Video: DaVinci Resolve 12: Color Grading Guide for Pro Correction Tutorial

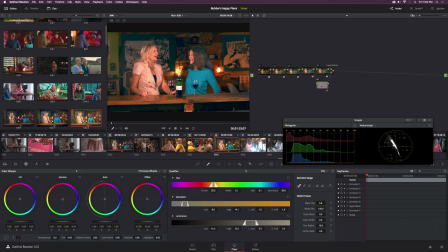And it's very subtle, but if I delete the 07 node, as you can see, they become more saturated. So this is a way to kind of affect the image and cut out certain parts of the image where you don't want to have, you know, affected.
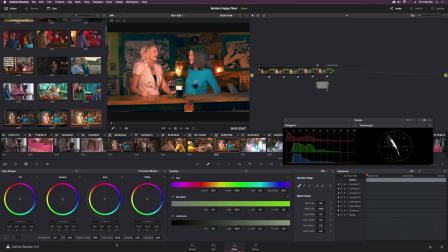So it's pretty cool. And one thing I want to do is go back to node 05 and go ahead and increase the mid-tone detail. So if you have ever used clarity in Lightroom or Camera Raw in Photoshop, this is basically very similar to it.
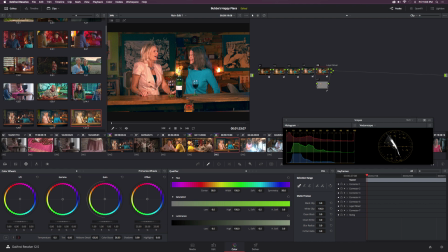You know, it basically sharpens the image. It's not exactly the same as clarity. It's not as intense, but it's a good way to sharpen the image and, kind of helps bring more focus into what you already have in focus in your shot. So a little before and after, you know, things are a little bit more sharp. It looks nice.
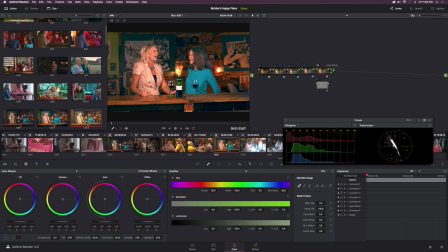You know, things are coming together. So this is, we're just on node, you know, the first, you know, seven nodes here. What we can do now is add a new serial node, and let's go to our curves over here and make sure that we're under the hue versus sat.
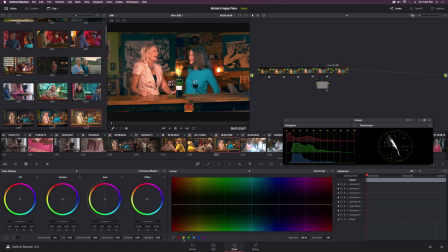Okay, so there's a few points down here, and let's go ahead and click on all the color points right here. And as you can see, it kind of adds a little bit of a few points right here in our shot. So what we can do is say we want to saturate the greens in this shot.
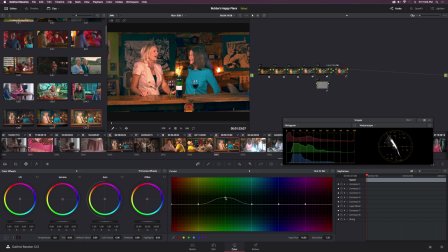We can bring this up, and as you can see, the wine bottle got a little bit more saturated because it is green. And it's very subtle, but it's there, I promise. And maybe we can go ahead and increase the yellows a little bit, because I want a vibrant, you know, a warm, vibrant feel to this image right now.
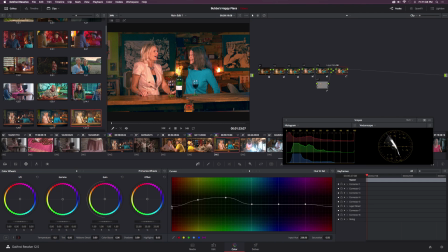And let's go ahead and maybe bring down the reds a little bit, so, you know, their skin tones can kind of look a little bit natural, you know, not feeling like, you know, I don't want to make them look like tomatoes or oranges, but, you know, it looks pretty good.
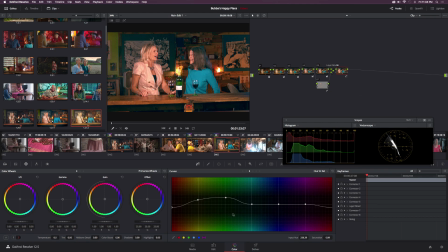And so what we can do now, since, you know, we kind of did this, let's go ahead and create a new node. And let's also create a new layer node. And basically, you know, what I want to do in this one is basically select the background and really bring that out.
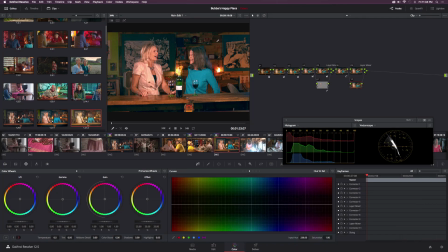Because it's just, you know, there's nothing special going on, you know, in the wood in the background here. Let's kind of bring those colors to life. So what we'll do is we'll go back to the quantifier, make sure the picker is selected, and let's go ahead and just kind of click on, you know, the wood here.
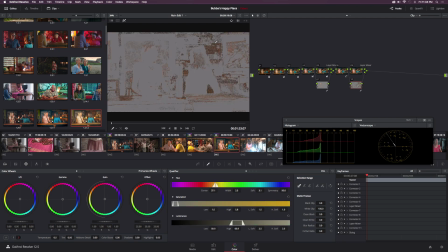And if we hit Shift H, see what we have selected, and it's a mess. It's a complete disaster. So let's go ahead and click on the selection range tool, the plus tool, which is right here, and let's kind of click on a grayed out area, which is basically a part of our background, and kind of add these elements back into our image. So this is a good start.
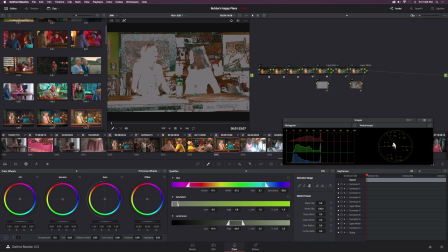We have a little bit of work to do, because I don't really want their hair selected, you know, her skin tones are selected, you know, but for the most part, you know, I got the wood, you know, selected, and that's fine. So what we're going to do, we're going to do a little bit of refining and a little bit of masking.
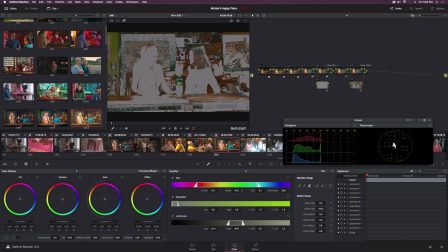So let's go ahead and kind of close down the width. And I think the majority of our colors is basically right here. So we can really close this down, because we don't want the green selected as much. And let's not be afraid to close that down. All right, so we've really closed down the width.
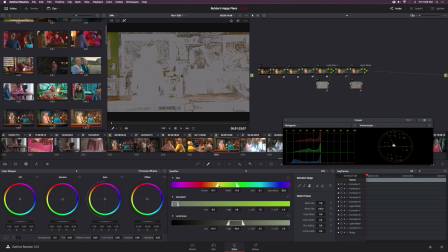And let's kind of move this you know, graph over a little bit, and by using the center. And let's kind of position this. Maybe we'll even close up the width a little bit more. And let's...
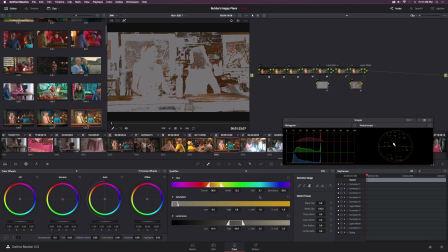And we're looking pretty good. Maybe we'll increase the soft by a little bit. And you know, maybe we'll even close down the width some more, you know? You know, just trying to make sure, you know, I'm a little bit of a perfectionist here. So that's fine. And then maybe increase the blur radius by a few points.
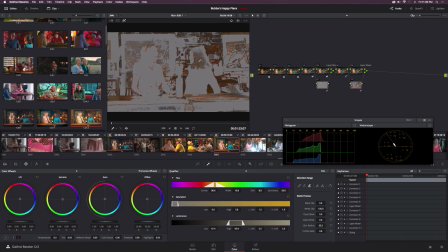And that's looking just fine. So there's some hair here that I don't really want selected, some skin tones. You know, I don't really want that selected. So what I can do is go to our mask over here, which is basically this, you know, window, mask window.